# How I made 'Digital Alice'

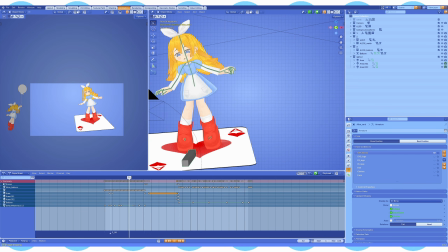Trying to just intuitively figure out where body parts go and how they would react to outside motion.
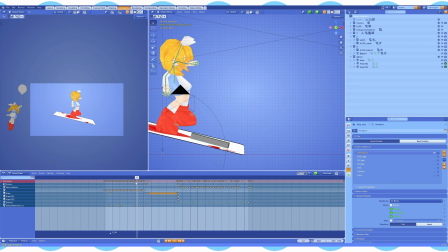You know what I mean? I'm not really the person to explain this kind of stuff. I'm sure there are wonderful teachers on YouTube that you could learn from.
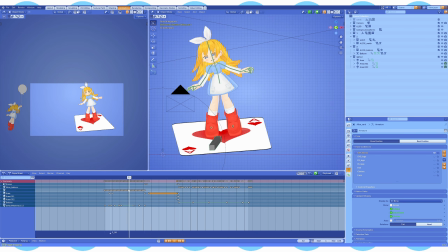This also shows you that if you think hard enough and try hard enough, you can do a lot of things without actually being professional.
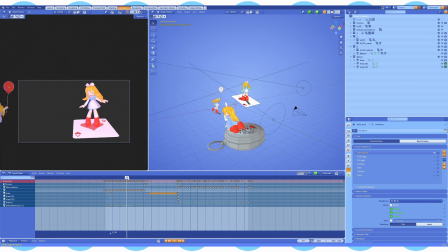The thing that I haven't mentioned yet is that this part of the chorus is shot in a bunch of layers. It's rendered in layers. So this is a transparent layer, a transparent video completely, because I just knew that it will be
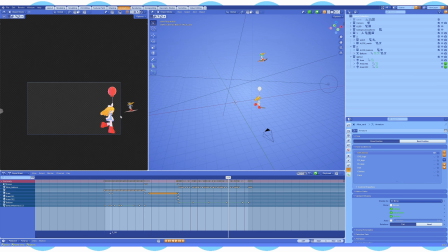practically impossible for me to create what I wanted to create for this part of the chorus without it being in layers.
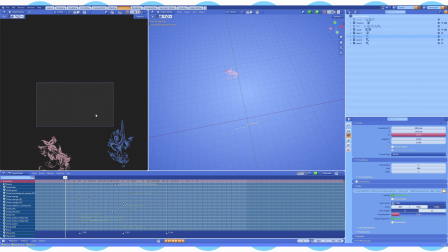This is the file with all the backgrounds. So you can see, yeah, there we go.
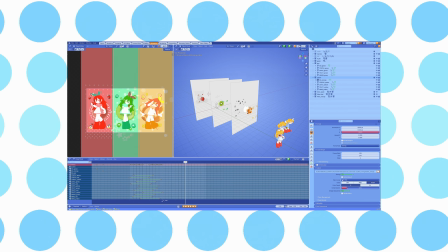Someone has to know this in the comments. Someone has to.
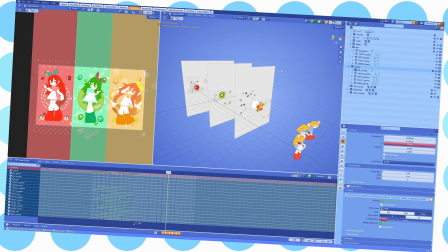I lived in America for a couple of months when I was a very young kid, and I remember eating this kind of candy.
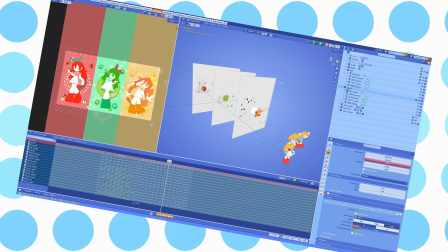It was like a tin box, and it had 3 stripes on the packaging, like 3 colored stripes,
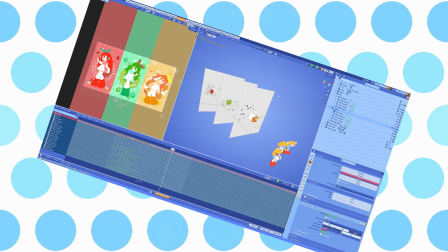and when you open the 3 stripes lined up, it was like stripy candy that you kind of filed out of the box.
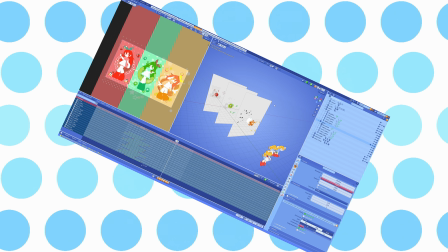You know, it was separated into 3 colors, 3 fruity flavors.
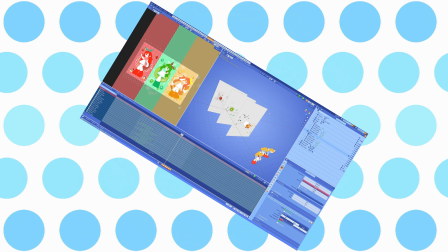I ate it once when I was a kid, and I don't remember the name of it, but it was a candy, but it was kind of like almost like a gum texture.
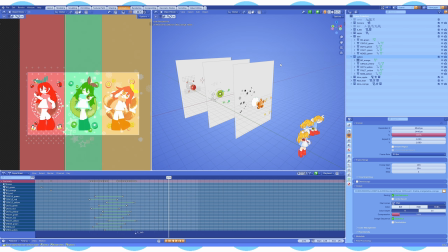Something about that candy cemented itself in my brain, and I just cannot stop thinking about it. So this this entire portion was actually inspired by that one random memory I have. 3 stripes, 3 flavors of fruits.
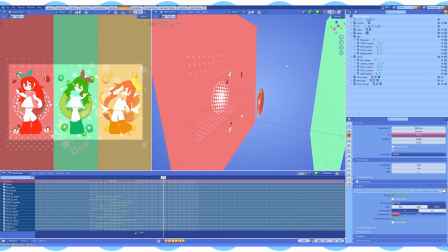Yet again, there's a lot of planes involved. There's always planes with me. I love my planes.
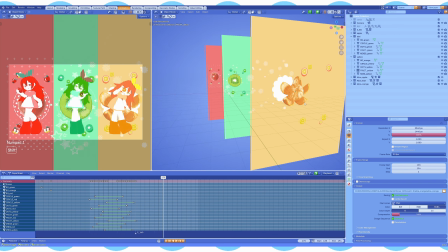I love my PNGs. And yeah, and the 3 Alices, yet again, just like always, they all stand next to each other,
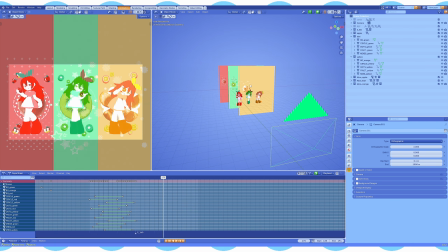but due to my favorite orthographic magic, it looks like it's something separate completely.
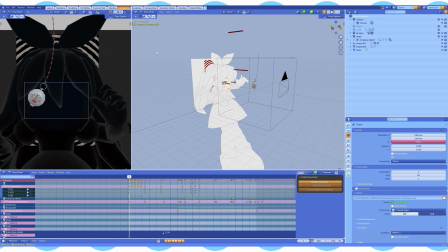You know what I mean? This is probably my favorite shot in the whole video in regards to how I set it up. It just looks hilarious when you know how it actually works.
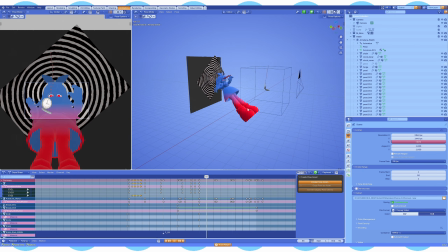Because what is going on? Because frankly, what is going on here? What are those, Alice?
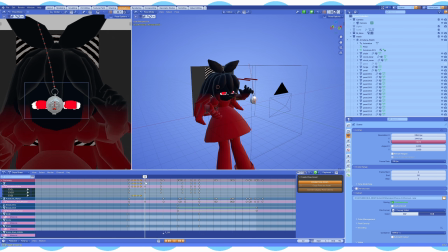But yet again, this is what I mean by saying you trick people. You trick people into believing you.
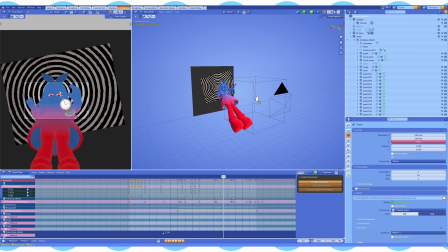And you think that the camera is, you know, somewhere below Alice and she has this perspective look.
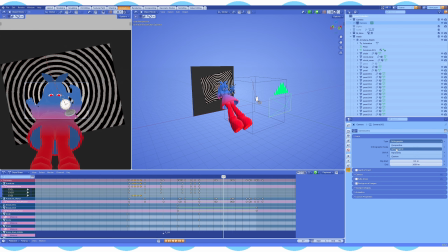Little do you know, yet again, it's orthographic. If it was perspective, this is how it would look like. And it looks like ass, doesn't it? You have to go into a scene with an idea in your mind,
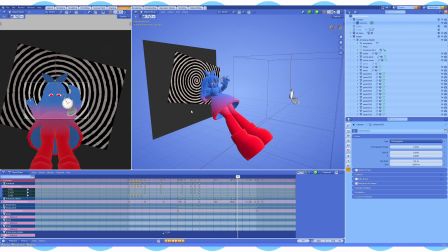and you have to accept that you probably don't know how to make it work the way you want it to work.
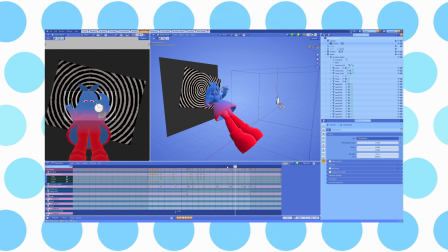You just have to fuck around and find out, honestly. That's my approach to animating in Blender.
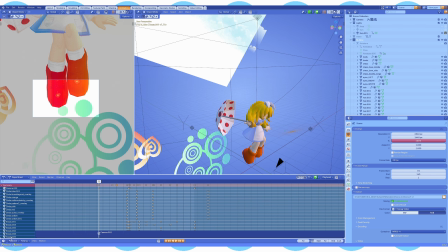Obviously, there's this final scene in the chorus. Oh, God. God, this took
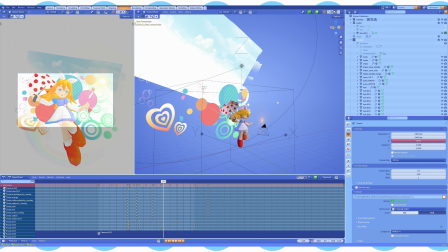so long because I knew I wanted there to be a lot of like very kind of intricate motion happening on the background,
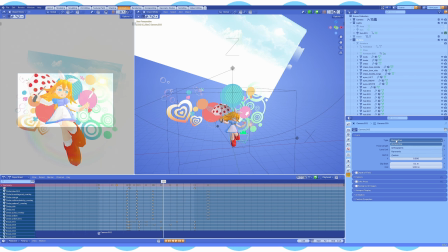but I also knew that I couldn't do orthographic here because the flatness does not work here at all.
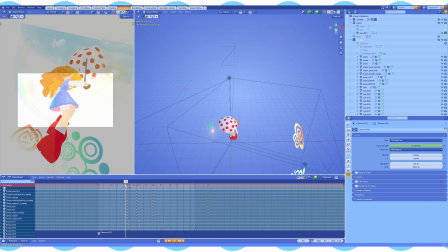I needed the perspective. I think what I did is, well, first obviously I just animated Alice herself,
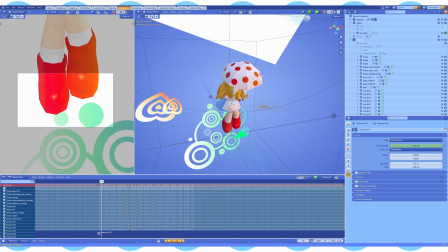and the motion that Alice does is, you know, very simple in and of itself.
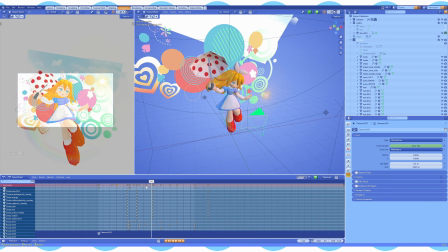She just kind of unfolds herself.
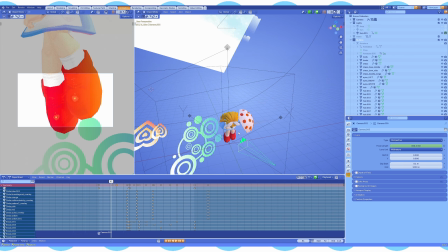The heavy lifting is done by the camera, which is spinning around Alice, so it kind of looks like Alice herself is spinning, but she's not actually.
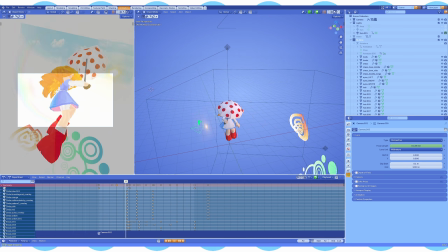So it looks like she's kind of like...
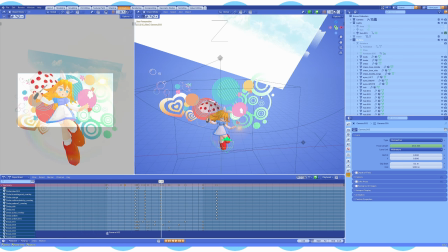I stopped on this frame and I just started to add all those circles and all the, you know, the vector graphics in the background. This is the final position.